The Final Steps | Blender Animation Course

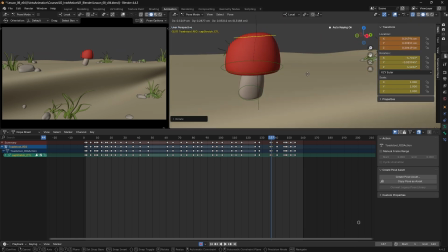1501s
And feel like it's stretching in the direction of travel a bit more.
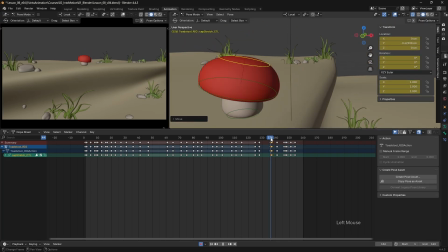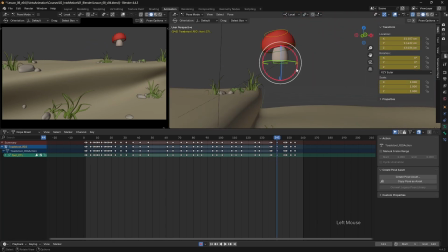1514s
So now frame 141, I think I'm going to tilt that foot back a little bit. But we still need to have a look at what's going on earlier on in the jump, so I definitely want to rotate that foot there on frame 138.
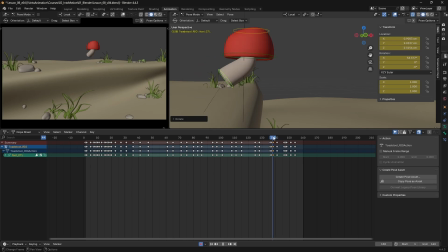And I think I also want to adjust my cap here and tilt that back a little bit more.
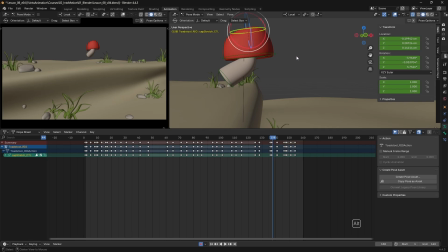1552s
And I'm going to recover the shape of this a bit faster too. So I'm just going to hit Alt and G to reset that squash control.
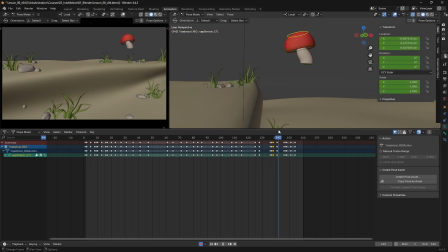Then we definitely need to do something as we're coming down here as well. So I think here on frame 144, what I'm going to do is rotate this back.
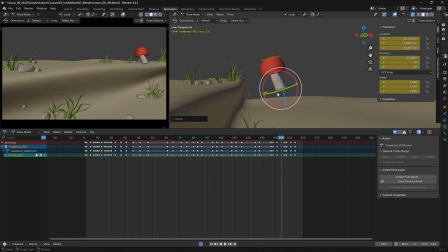1585s
I'm also going to just lift this foot up a little bit more, just to maintain this shape for a little bit longer so we're not stretching too soon. And then it will feel like we're stretching more as we come in towards the landing.
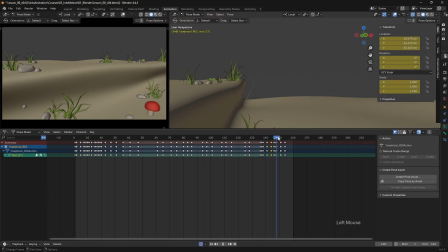1603s
I'm scrubbing through here just to look at the arc that we're forming as we jump. Now frame 145, I'm just going to adjust that position on the foot a little bit. Make it feel like we're really going straight down towards that contact point.
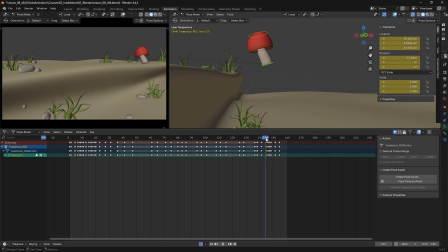And again, here on frame 144, I'm going to tilt that cap back a bit as well. So I think that's looking a bit better through that jump.
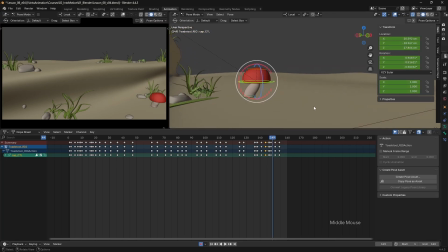1644s
And then we definitely need to adjust things here on the takeoff as we're exiting. I think on frame 151, I'm just going to adjust my shape a bit here to help with the previous frames.
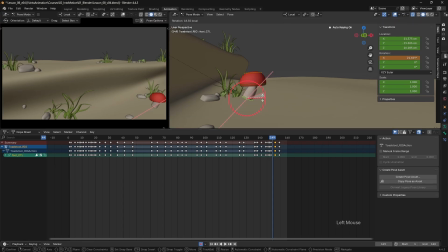1662s
We still need to tweak that foot shape quite a bit. That's a bit better. So let's play things back and see what we've got.
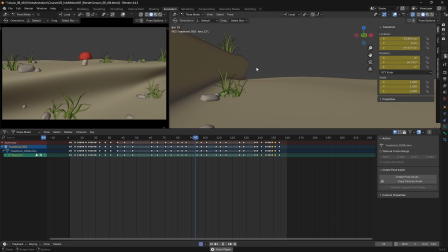Okay, so we're looking pretty good. But I think there's a couple of places that we can push things just to improve the animation a little bit more.
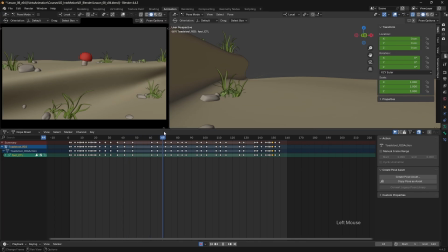1692s
And first of all, I want to have a look at this moment where the character looks down. Now, at the moment I'm feeling that's a little bit rushed. The character looks down and straight back up again.
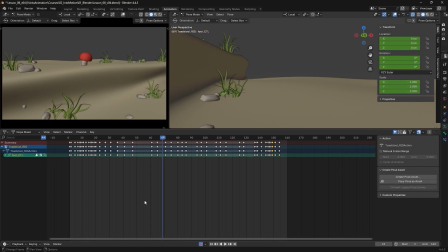1704s
And I like to hold on that pose where we're looking down for a little bit longer, so we get a better impression that the character might be thinking about things. So I'm going to hit A to select all of my controls on my character.
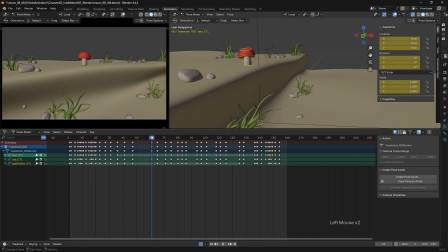1717s
So we have this look down currently from frame 61 to 65, and we're holding it to frame 71 before looking back up again. So I think I'm going to select everything from frame 71 onwards.
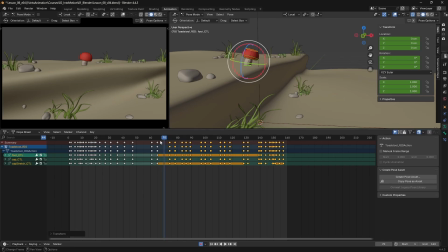1733s
I'm going to add in maybe 3 frames to that. But I'm also going to move back to frame 65 and move that back a frame, so that we have a faster move down and we hold it for longer before we look back up again. Let's see what that looks like.